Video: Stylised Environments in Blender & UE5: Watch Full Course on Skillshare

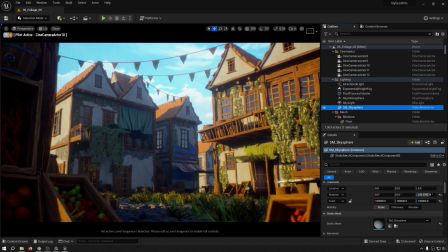0:04 okay everybody congratulations for finishing the tutorial it was a great experience for myself trying to create a stylized look and this is the final result and i hope that you have learned a thing or two
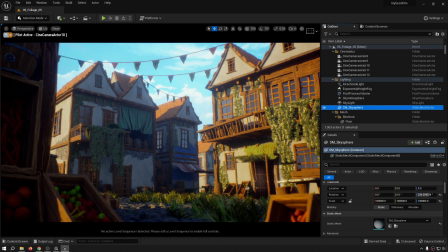0:21 just like myself so it was a great journey we started with references
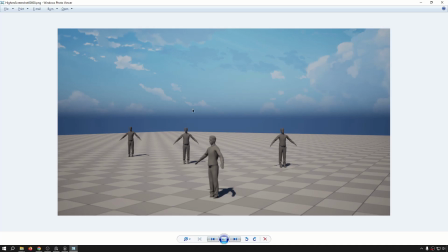0:29 and it started the blackout so in order to keep that documented from every stage i took one screenshot first we started with this empty scene
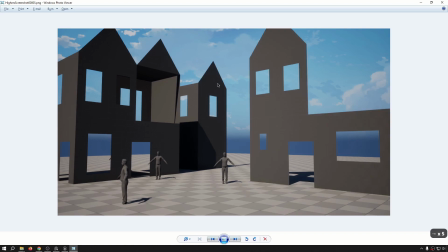0:40 and then gradually started to bring in the blackout pieces and we made sure that then
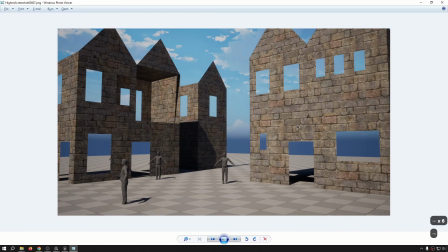0:45 the uvs are gonna work fine refine the uvs and then we created
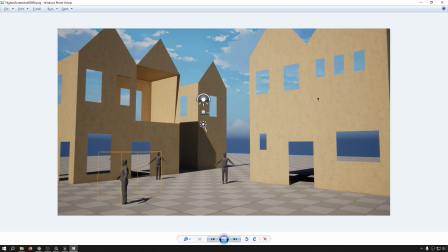0:50 a plaster material and you see it looks very awful because the pieces that we started with are mainly flat and no nothing interesting to
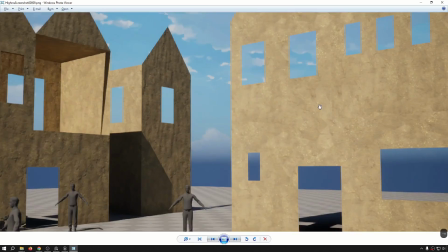1:02 look at okay then we started to add a bit of interest into the material by
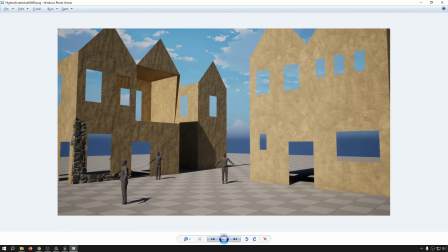1:08 vertex blending or adding the functionality to vertex blend and adding a bit of overall dirt to make the buildings really belong to the environment
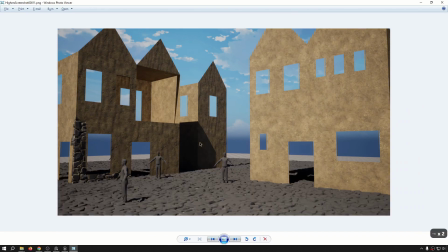1:20 and then we went ahead created the tiling stone
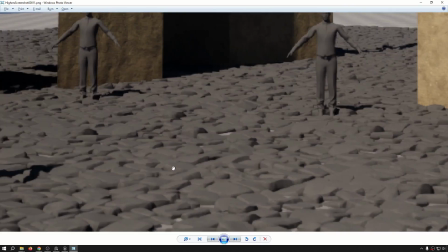1:25 and we just kept these for a later usage or
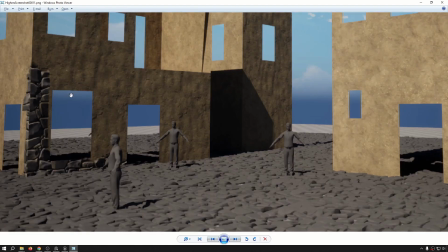1:30 it was reversed when we created the stone material we just saved
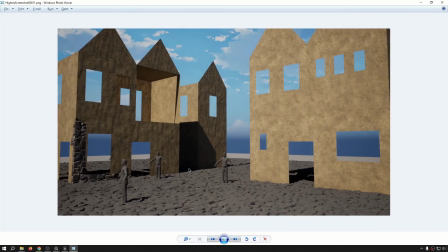1:35 the individual stones so that we could later on create tiling pieces with
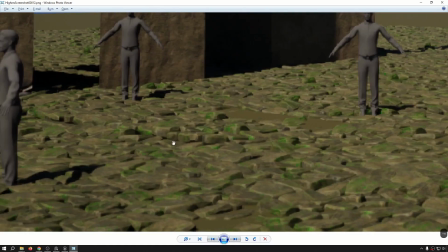1:39 them and then we just textured the stones as well brought them here found out
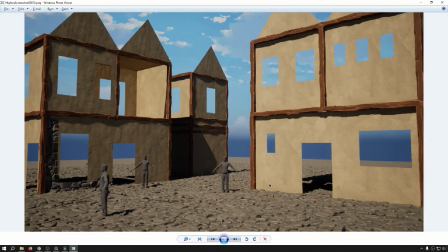1:45 that they are two colored so we changed and then brought in these pieces
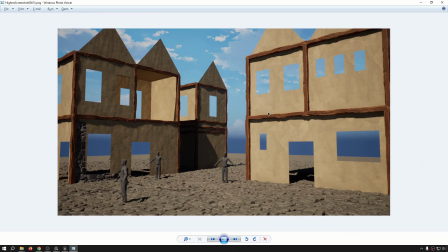1:50 we sculpted in zbrush and textured in painter and these are just kits
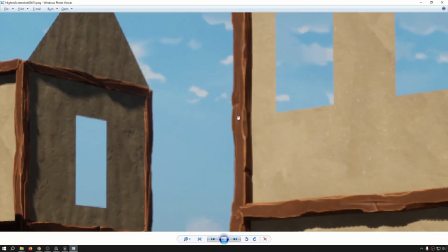1:56 to only add a bit of silhouette breakup to these buildings okay and
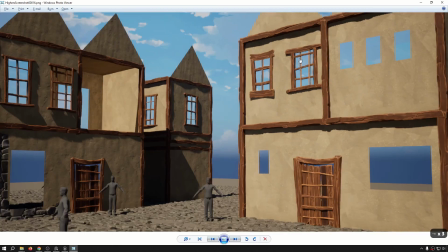2:02 then tried to add different variations with just a single kit and
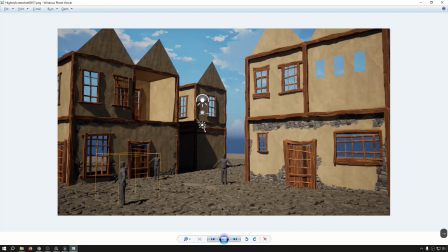2:09 created another kit as well and just started to finish the scene in this way we started to add vertex blend and changed some things in
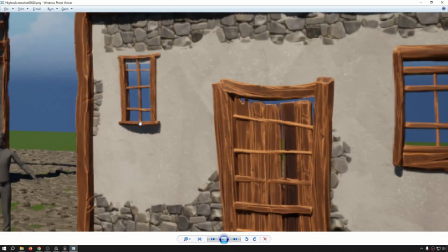2:22 the scene and found out that if we just convert this into a white plaster we're going
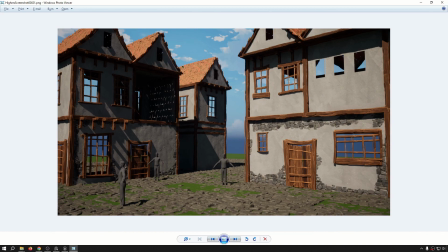2:28 to get a better result okay and then we made a tiling roof piece with shingles and
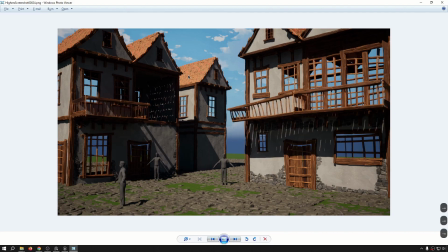2:37 then went ahead and started to add more and more kits
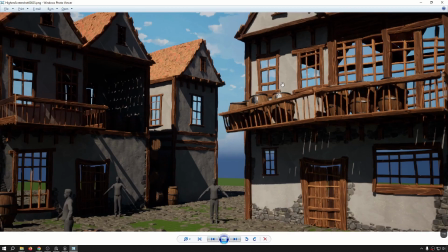2:41 in the scene to complete that then after creating the constructions we went for barrels
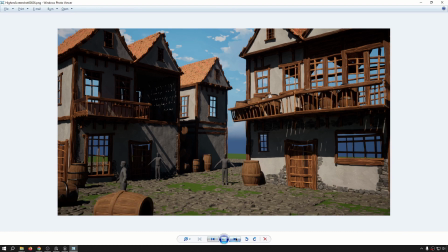2:48 the most generic pieces and then just started to scatter these around added a bit of vertex blending with the functionality that we added before and
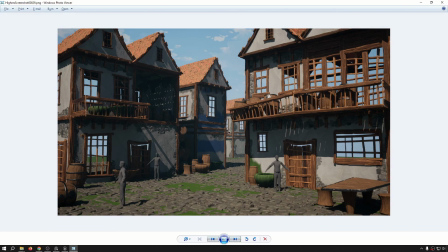3:01 then just started to create a bit of depth in the scene to or by placing this building outside of the main composition that we have to tell the story that this street is continuous okay and then we started to
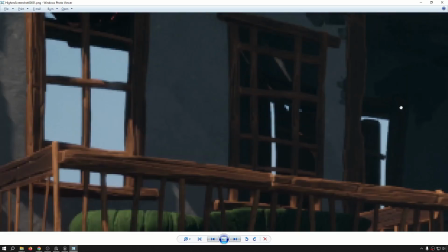3:18 complete the buildings because we are seeing the sky in here we just brought in
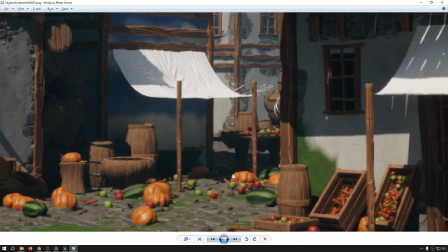3:24 some meshes to cover that and then we created the fruit kit started to place
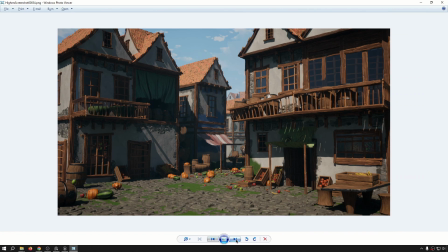3:30 them around created some variations and then we brought in these fabric meshes that we simulated in blender just colored them and the next step
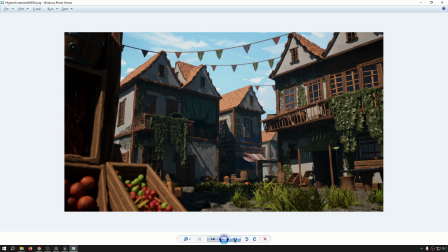3:42 was creating foliage and scattering them around and then scattering more foliages and
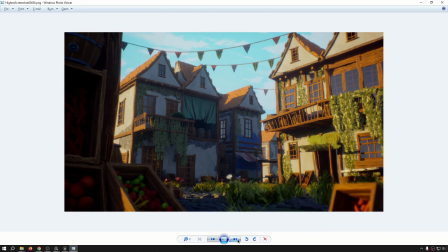3:49 after that the post process and lighting and
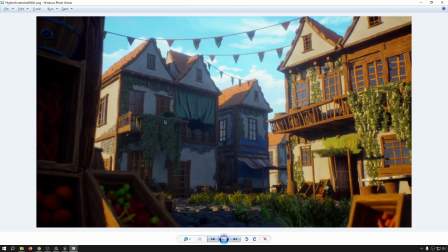3:56 this is the journey we completed to create this scene and i really enjoyed the process we went from this to this in a short amount of time because we were able to utilize